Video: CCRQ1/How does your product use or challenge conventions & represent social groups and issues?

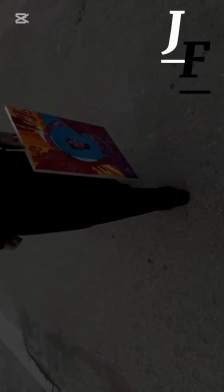(4:08)
We also use Enigma code mystery at the start to make the audience curious about what will be happen next.
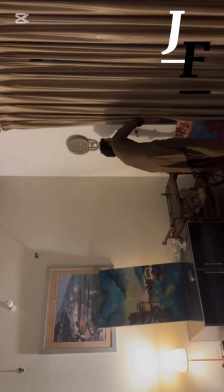(4:17)
Since our film is an emotional drama phase and we use a slow pacing, dull sounds, color grading,
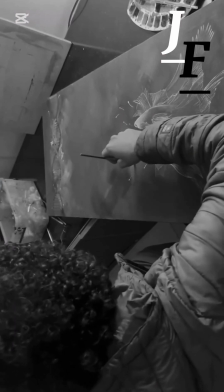(4:24)
and a serious tone, however, we also challenged some conversions. Instead of making the opening fast pace,
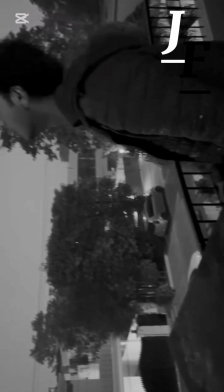(4:31)
and we kept it slow and simple to focus on the emotions and our helps the audience connect deeply with the character. Our films explore serious themes such as identities, relationships, emotional pressure, and obsession. We kept the narrative limited to the Shaheed perspective to the audience can fully connected with his emotion. Unlike an honorable narrator, this allows the audience to really understand his struggles and feel some sympathy for him.
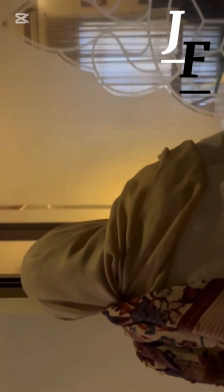(5:07)
Mizan's sense was very important in showing the emotions and the meaning.
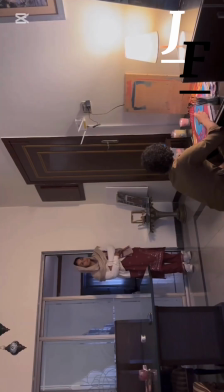(5:12)
We use simple and clear visual to the audience can easily understand the main character wear dark color like brown, black, brown,
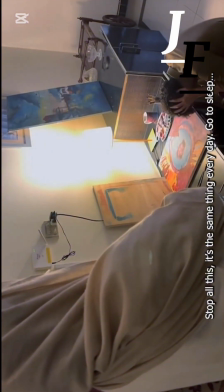(5:19)
representing the sadness, pressure, while
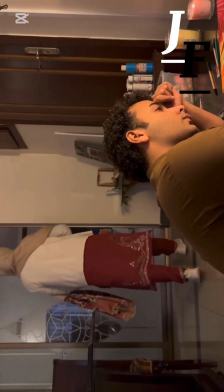(5:25)
the mother wears red to represent anger and the strictness. Use space and setting to show isolation, often the placing the characters alone in the empty space.
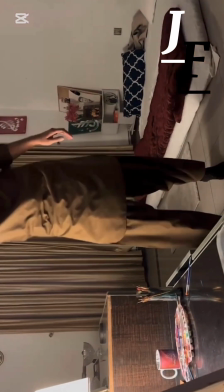(5:36)
Props like painting tool shows his passions and symbolic his dreams and the freedom. We avoided making Mizan's sense too complex so the audience could easily connect emotionally.
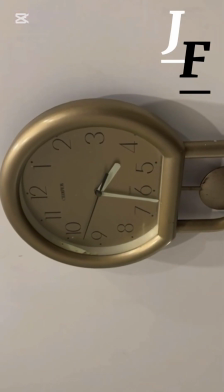(5:50)
In terms of camera work, we use close-up shots to show emotional clearly and especially sadness and the frustration. High-angle shots were used to make the character look weak, and when being scored, we kept camera movement simple and steady to maintain realism and seriousness. The character is often shown alone in the frame to represent loneliness and parental pressure. Sound were used to support emotions and sound was used to support the emotions. Dignity sound, dialogues, background noise, and made the scenes realistic. We use voiceover to show Shahid inner through soft and slow
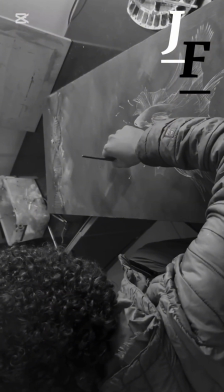(6:38)
sound create a sad moves, and silence we use to highlight their attention and loneliness in flashback,
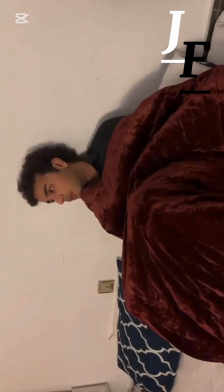(6:45)
and we muted sound to show past events clearly. Editing was also very important. We used continuity editing for smooth flows, slow pacing for emotional scenes, contrast editing to show difference between happy and the tense moment. Flashback in the black and white helps explain past events, and the voiceover was signed with virtual. We kept editing simple so that the audience could focus. The main social issue shown in this project is parental pressure on children, which is very common in Pakistan. Many parents in Pakistan society accept their children to focus only on studies and
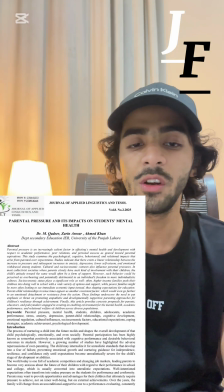(7:29)
choose traditional careers like doctors or engineer while ignoring their personal interests and the career passions. This creates emotional stress and the feeling of being controlled. In this project, we show the issues through the story where the main character Shahir is passionate about painting, but he's constantly scolded by his mother. This reflects how in many Pakistan households career fails and are not taken seriously, and children are focused to follow a fixed path. We also show the issue through the virtual element. For example, we use dull and dark colors in the scenes where he is being scolded to represent sadness and depression.